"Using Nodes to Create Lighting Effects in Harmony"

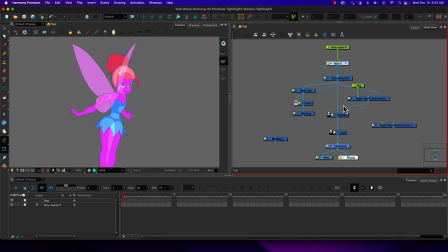let's see if we go here and remember yeah so when we have highlight and tone going on we get some really it gives some
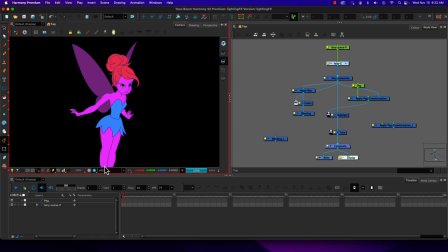awkward views when we're in the OpenGL view but when we're in the rendered view now you'll notice how it got lighter when we applied that transformation to it but
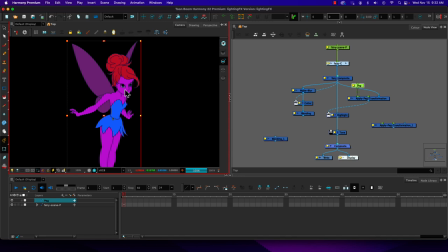we are going to to use an inverted mat on it now let's go on to this peg here and I am going to change shift my location of it and you can see right away how I moved it over and down 10 pixels holding down shift and using the arrow key now if
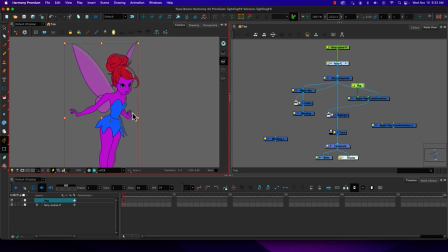we go back into the view here we'll see that we effectively have kind of two versions so it gives us this kind of highlight effect but it's so ugly to look at when
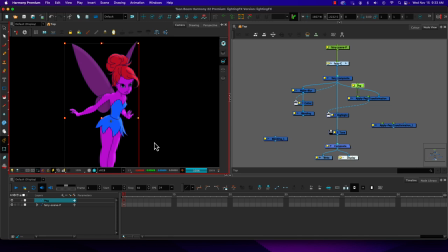we're in that OpenGL view which is why we always do our lighting and compositing effects after we've completed our animation so that gives us the highlight so we're
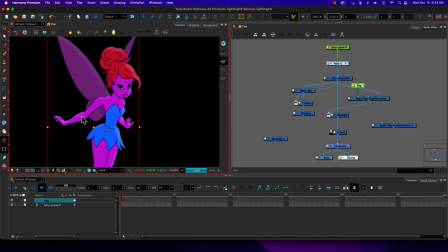putting our two copies and shifting it over the good part though when we do this is if I animate I'll just undo that let me make sure I'm selecting the peg I don't have peg selection mode going on which is why the arm didn't move
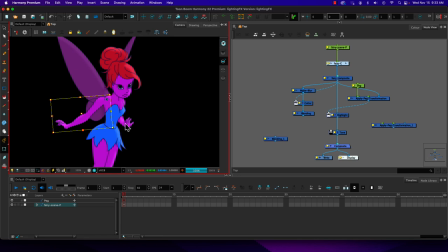from the right place but we can see how that highlight so it's really adding some nice volumetric qualities to my character where I don't have to go in hand paint a highlight shape and keep wrote effectively rotoscoping it from frame
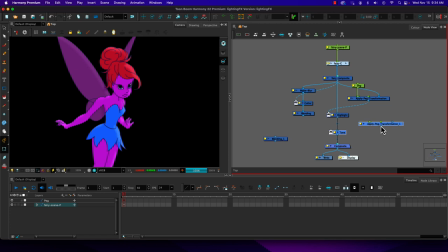to frame to frame now tone works in the same way now tone again will be an inverted matte. We're going to apply a peg transformation and I need to feed the tone peg from
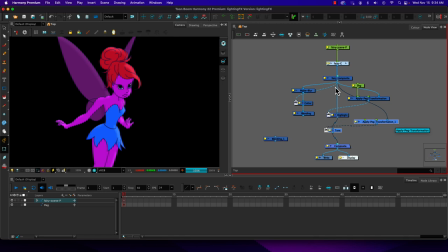my or feed my applied peg transformation information from my main character. Now we'll add in another peg here and this time instead
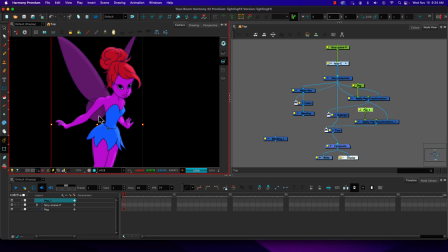of moving because my right is cut light is coming from the right so I moved my highlight down and left now for the tone peg I'm going to go in the opposite direction so I'll hold down shift and I'll go over one
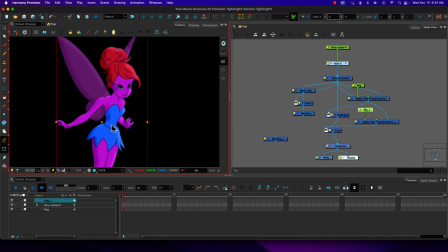up one maybe even do two so we can better see of how so we now have both highlight regular color, or I mean tone, regular color, and highlight occurring on our character.
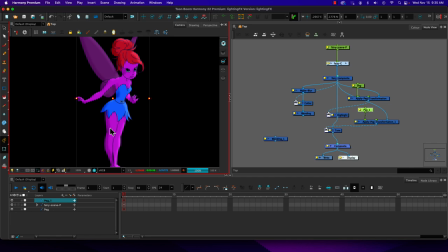And I don't have to hand paint these, so as my character is going to animate here, I will be able to, you know, see how those highlights and tones are affecting it.
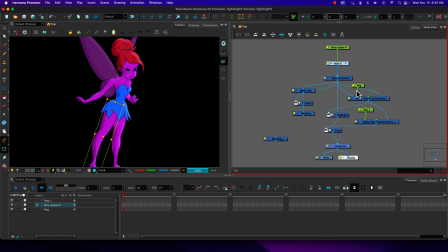It adds some volumetric quality to my character, and it makes it interesting to look at. So we have kind of two methods that we can work with here. So notice we're they're all using inverted cutters.
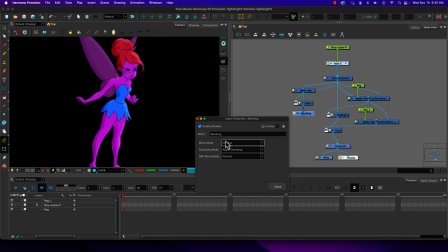Now let's get rid of that blending. We don't need that. This blending I'm just going to open up and remind us that we are using overlay on it.
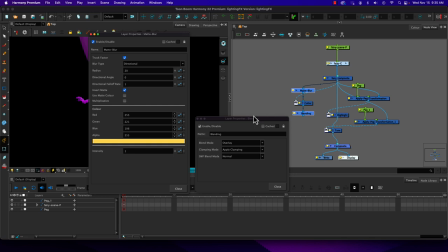And on the matte blur we have it set up where we have to invert the matte to make it work. So those are a couple things. These we don't really need to change anything you can go and change you know your highlight color or you know tonality of it
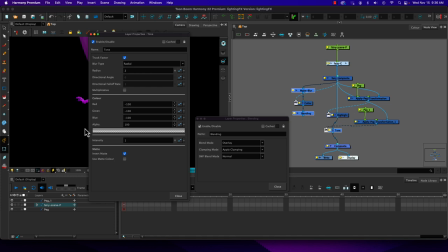the tone you know the the hue you can change the hue in your tone as well so it does if we go into it you know it has some effect
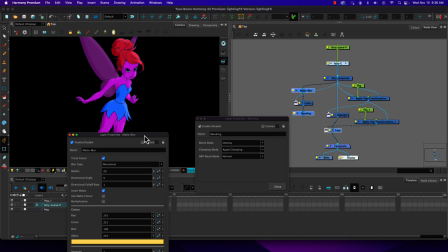but it doesn't work great the matte blur coloring does give you a richer coloring but it does
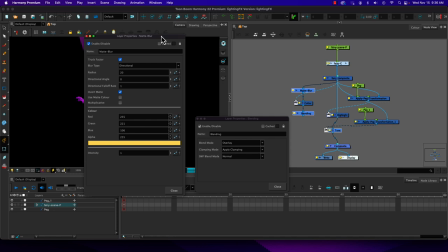have some issues when we're trying to work with textured fills.